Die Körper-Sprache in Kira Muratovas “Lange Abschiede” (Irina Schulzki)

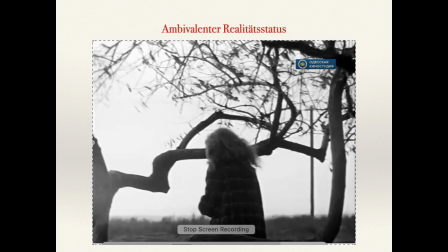[20:32]
Mit dem Bild von Saschas ausgerichtetem Blick wird suggeriert, dass diese Sequenz Saschas Träumerei ist. Dennoch ist es unentscheidbar. Das könnte ebenso eine Rückblende, Flashback oder Vorausblende,
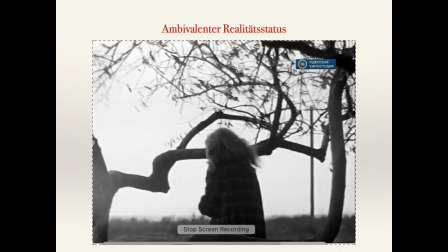[20:46]
Flash-Forward sein, da die sensomotorische Verkettung mit dem Ganzen problematisch erscheint, was auf die Krise der Aktion weist. Deleuze beschreibt ähnliche Prozesse im modernen Kino mit dem Modell des Falschen, welches die Form des Wahren des klassischen Kinos verdrängt.
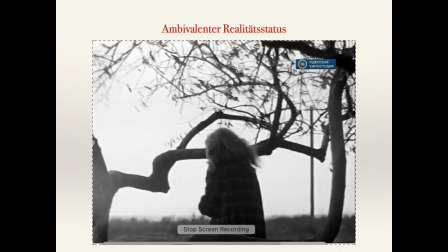[21:03]
Es geht nicht mehr darum, das Reale mit dem Imaginären zu verketten oder sie voneinander deutlich zu trennen. In einem Kristallbild tritt das aktuelle Bild unerlässlich mit dem eigenen virtuellen Bild in Beziehung, des fortdauernden Austausches und der Ununterscheidbarkeit.
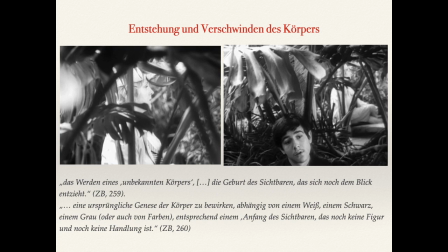[21:26]
Was das Kino der Körper hervorruft, ist das Werden eines unbekannten Körpers, die Geburt des Sichtbaren, das sich noch dem Blick entzieht.
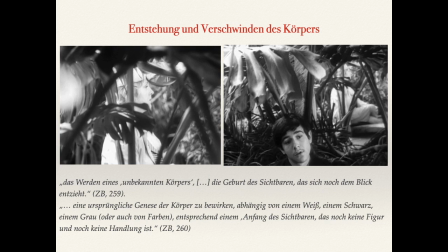[21:38]
Deshalb geht es dem Kino nicht um die Handlung, sondern darum, eine ursprüngliche Genese der Körper zu bewirken, abhängig von einem Weiß, einem Schwarz, einem Grau oder auch von Farben, entsprechend einem Anfang des Sichtbaren, das noch keine Figur und noch keine Handlung ist.
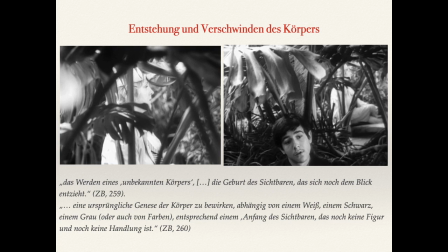[21:58]
Die Sichtbarkeit des Körpers ist in Muratovas Mise-en-Scène oft erschwert, durch das Aufeinanderlegen mehrerer Schichten. Lange Abschiede beginnt mit der Szene im Gewächshaus, mit üppiger Vegetation.
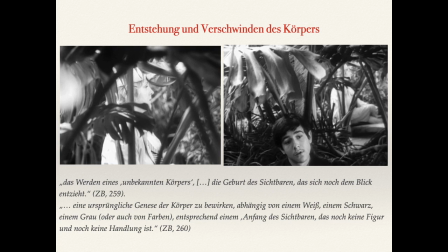[22:13]
Die Pflanzenarabesken verbergen die Körper und verlangsamen ihre Bewegungen.
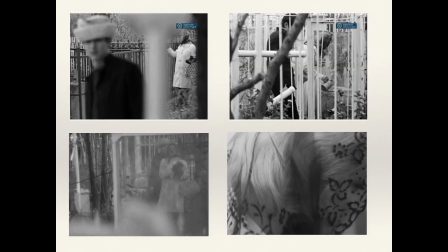[22:20]
Die Unwirksamkeit bezeichnet die darauffolgende Szene auf dem Friedhof. Die Gitter der Grabenumzäunungen, die Zweige und Pflanzen, selbst das Netzkopftuch der Mutter. Der Blick auf den Körper wird stets gehindert.
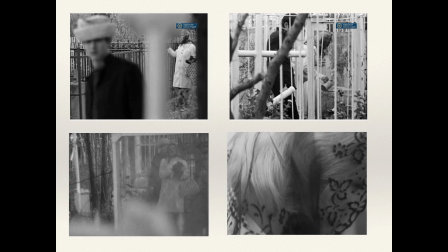[22:35]
Die Kamera folgt der Verlagerungen der Körper in schwer begehbaren Räumlichkeiten, ihr Auftauchen und Verschwinden.
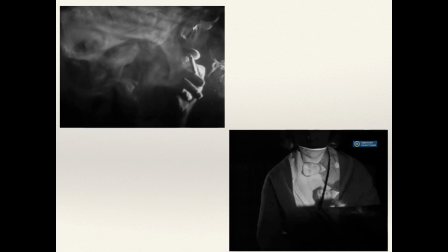[22:46]
Der Zigarettenrauch verkörperlicht sich durch das Lichtstrahl im sonst komplett dunklen Raum. Wir sehen nur die Zigarette haltende Hand. Das ist diese dunkle Flächigkeit, die bei Deleuze das Entstehen sowie das Verschwinden des Körpers ermöglicht.
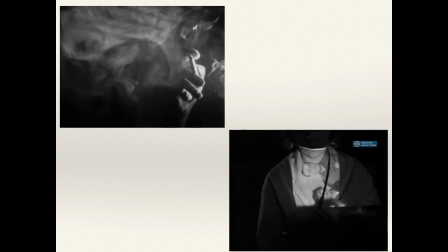[23:04]
Der Rauch ist in diesem Fall der metonymische Ersatz des menschlichen Körpers, seine Spur. Die Dichotomie schwarz-weiß wird durch das Paar Dunkellicht ergänzt. Diese bilden die farblichen Koordinaten dieses Filmes.
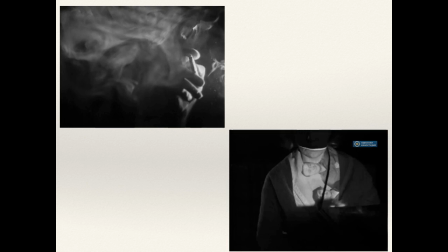[23:21]
Die Schwarz-Weiß-Palette des Films kommt auch zur Sprache. Der Ausgleich zwischen Schwarz und Weiß ist selbstverständlich das Grau. Nach dem Wutausbruch erzählt Evgenia
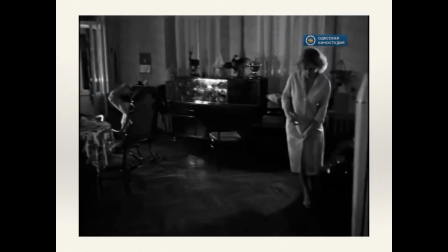[23:34]
Vassiljevna ihrem Sohn eine Geschichte aus der Vergangenheit. Sie sagt: Es war ein trüber, trüber, grauer Tag. Ein stiller, stiller, grauer Tag. Alles herum war so grau, grau. Die Pappeln waren grau, die Autostraße, der Himmel.
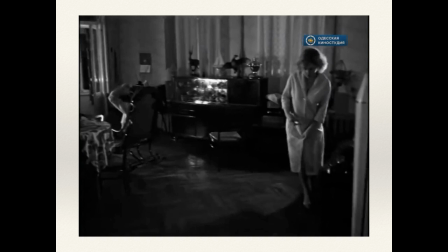[23:51]
Sie erzählt, wie sie plötzlich inmitten dieser grauen Fadheit einen grellroten Vogel auf dem Baum gesehen hat. Rot, rot, unmöglich rot. Das war aber ein Papagei, der einfach kurz davor aus dem Käfig herausgeflogen war.
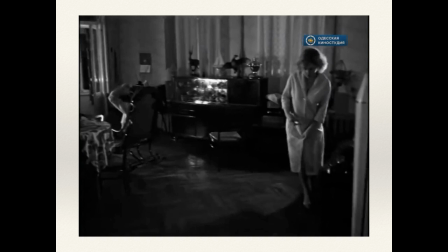[24:08]
Sie sagt ihrem Sohn: Ich frage mich, ob dein Vater daran erinnert oder nicht. Frag ihn bitte und schreib mir, ob er das nicht vergessen hat. Dieses Moment ist der Höhepunkt des Filmes. Wie ein roter Faden markierte das Loslassen des Sohnes.
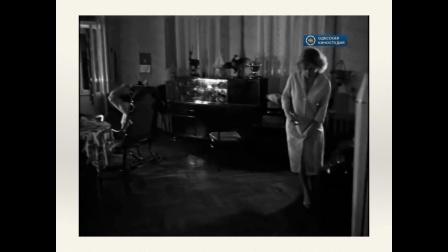[24:28]
Viktor Bojovic hat eine sehr interessante Anmerkung dazu gemacht. Er meinte, dass die Mutter mit ihrem Sohn zum ersten Mal als mit einem Erwachsenen spricht und ihm etwas über sich erzählt, was sie selbst nicht ganz versteht.